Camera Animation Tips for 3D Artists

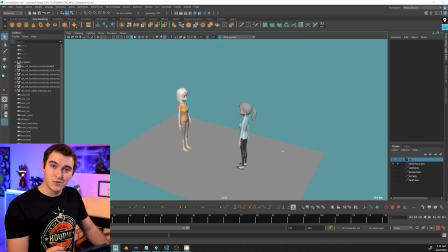Let me show you what this means. And if you're familiar with this rule, bear with me. We're gonna get to the advanced stuff in a minute.
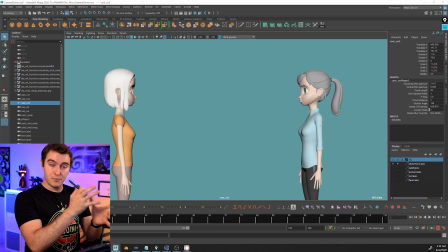Now, this rule is usually referring to when you are dealing with multiple shots stuck together, you're editing them together. That's called a sequence. A sequence is composed of many different shots. Every time the camera cuts, that's a new shot. And that looks like this. Orange shirt on the left, blue shirt on the right, and you just keep it that way.
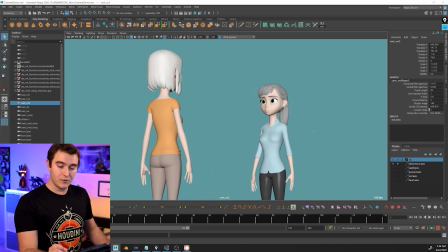No matter where this camera goes, no matter what it does, you just don't flip it. So you can cut from here, you can cut from here.
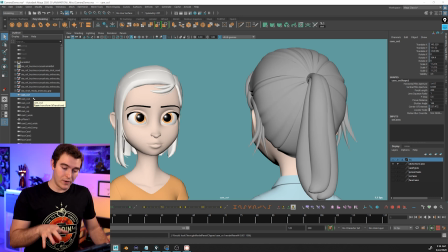We can do an over-the-shoulder shot where we are watching one talk to the other. You can flip and cut to the other camera, and you can go back and forth all you want because orange is left and blue is right. You can do a wide shot, you can cut back in, you can jump from over the shoulder to the other over the shoulder, you can do a medium shot, you can cut back in,
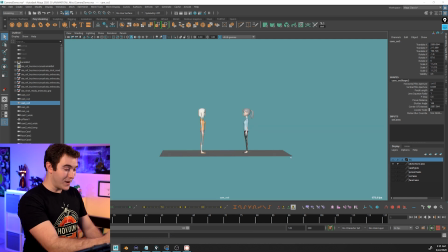you can have a super, super wide shot for some reason.
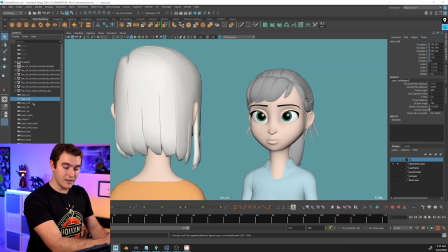What you're trying to avoid is having this orange on the left suddenly flip to the right. That's what throws the audience off, and you don't want to do that.
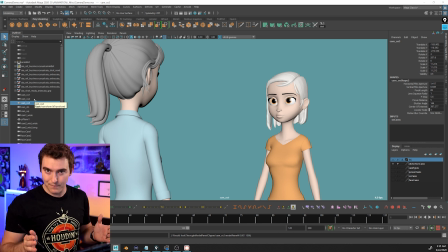So just rule of thumb, follow the 180 rule. There you go. And there are camera positioning rules with power dynamics.
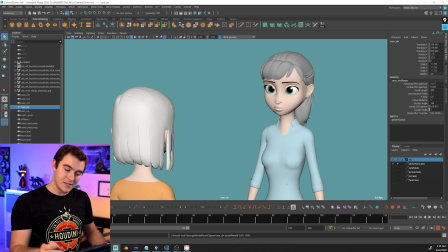If you have your camera having a character look down at another, it makes the character in blue here feel a lot more powerful than the one in orange.
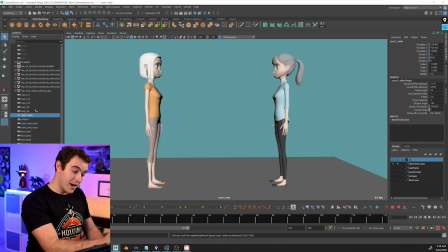She's talking down to her, even though we know they're at the same height. But the camera angle is implying that one character has more power versus this up angle.
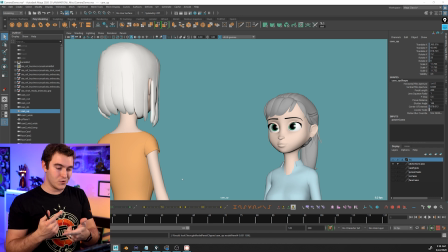This is, in this case, it's actually kind of showing us the same thing reversed. We're seeing the orange character having more power, the blue character looking like she's looking up.
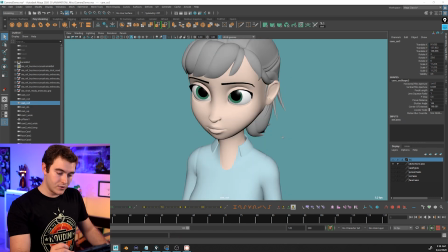So it's the same power dynamic, but from two different angles. And if we're just looking at one character, looking down on this character, same thing, it makes this character feel more powerless.
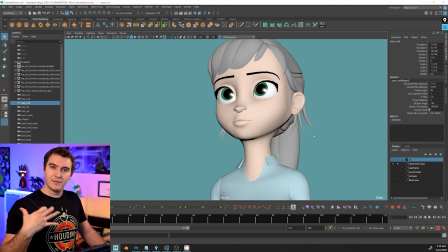Looking up at her, you get a much more heroic, looking off into the distance, gonna go fight a monster type of deal. So this kind of dips into the psychology of how the camera will make the audience feel. Also very important, but trying to go fast so I can show you how to animate the cameras.
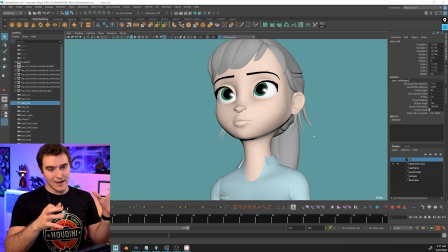So I hope this was a good refresher. Now let's dive into the settings part and how to actually animate these cameras once you have them in place.
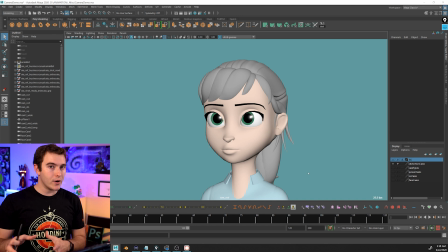Now, something super important that you should consider when you are animating a camera, or even if your camera is gonna stay static, anytime you're setting up a shot in CG, this is something that gets overlooked all the time, because having a camera that you can just hit create camera, we can really take for granted the default settings, but it's an important part to look at the focal length.
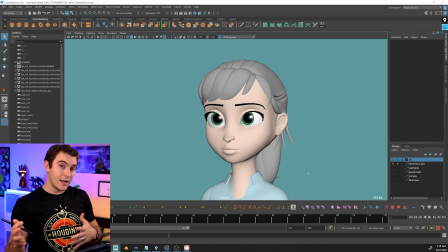That's like the number one setting that I would recommend you take a look at. It can make a big difference in your shot.
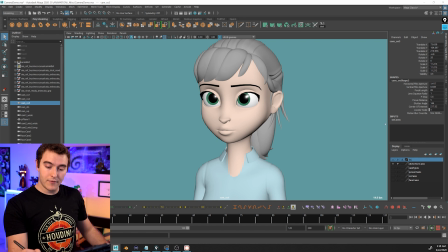So in Maya, selecting the camera icon and coming over to the right, Control A to switch us over the attribute editor.
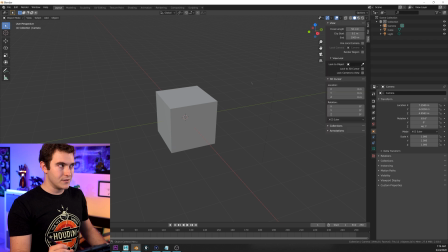You can do the same thing in Blender by hitting, what is it, the N key, and then it pulls up that menu.
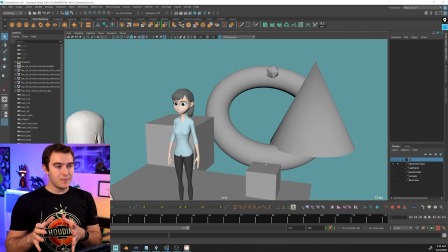Is that right? I think it's the N key, I don't know. You wanna look for the focal length. Now, focal length becomes very important for, I guess, 2 or 3 main reasons. Number one is the actual appearance of your character, their face, their body proportions, any distortion that might happen.
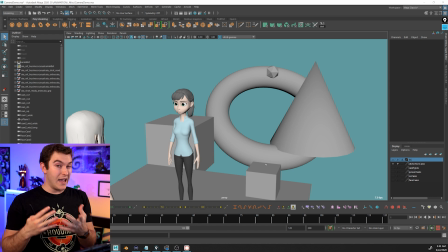The background is number 2, and number 3 is kind of like the energy of the way your shot feels for the audience. This one's a lot easier to show you than to tell you, so let's just do that. This is what happens if I look at the character through a 50mm lens.
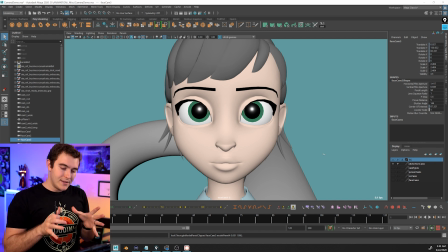I believe this is Maya's default, it might be Blender's default, not really sure. This is what we would consider a portrait photography type of lens. And what happens is if we make the focal length smaller, the number becomes smaller, the angle becomes wider. So we see more of the background, but it also distorts the character in an interesting way.
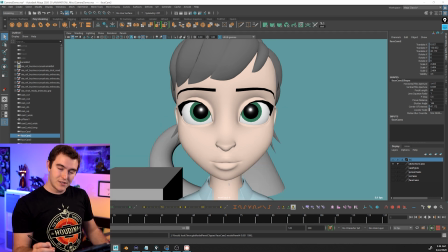So if I go from 50mm down to 24mm, you can see we see more of the background, but her face starts to get more fisheyed.
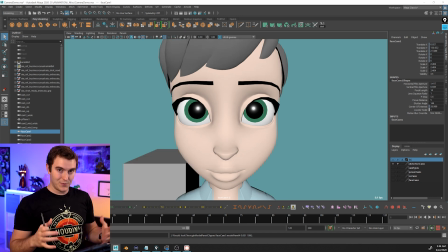If I go all the way down to 14mm, she gets really distorted and we can see more of that cube.
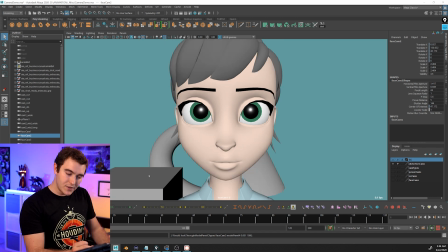So comparing that to a 24, see how we only have the top of this cube, and then the 14, we can see the whole cube.
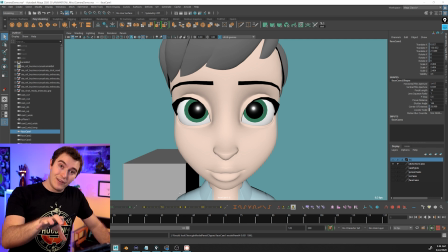But the other objects are being pushed further back behind her, obscured by her distorted face.
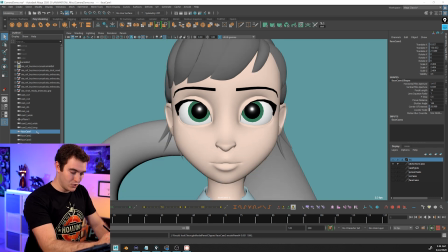So you can kind of see the difference as I jump between 14, 24, and 50. So it changes the way we see the character, but it also changes the background. If I go up to an 85mm, her face gets flatter, more round.
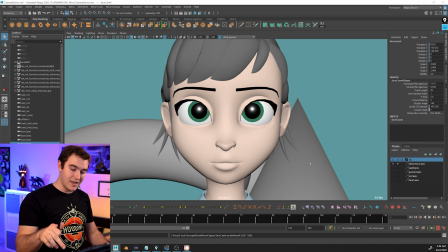As it compresses the distance, you can also see that cone looks a lot closer to the camera.
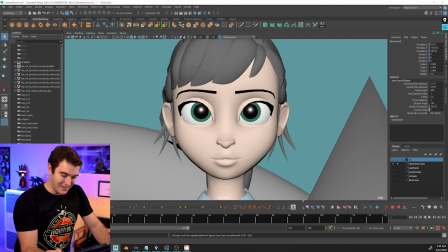If I jump to a 200mm lens, it looks like she's like inside of this torus, that cone is right next to her.
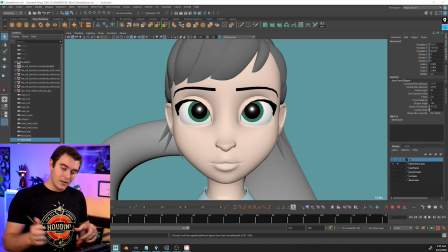When we look at the longer lens or the bigger number of focal length, look at the position of the torus, this ring behind her.
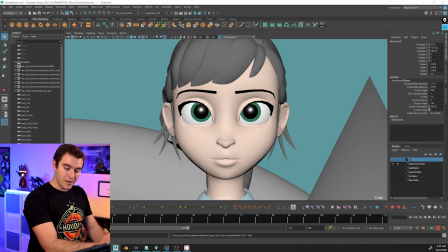As we get to the bigger numbers, it looks like it's coming closer and closer towards the camera, right?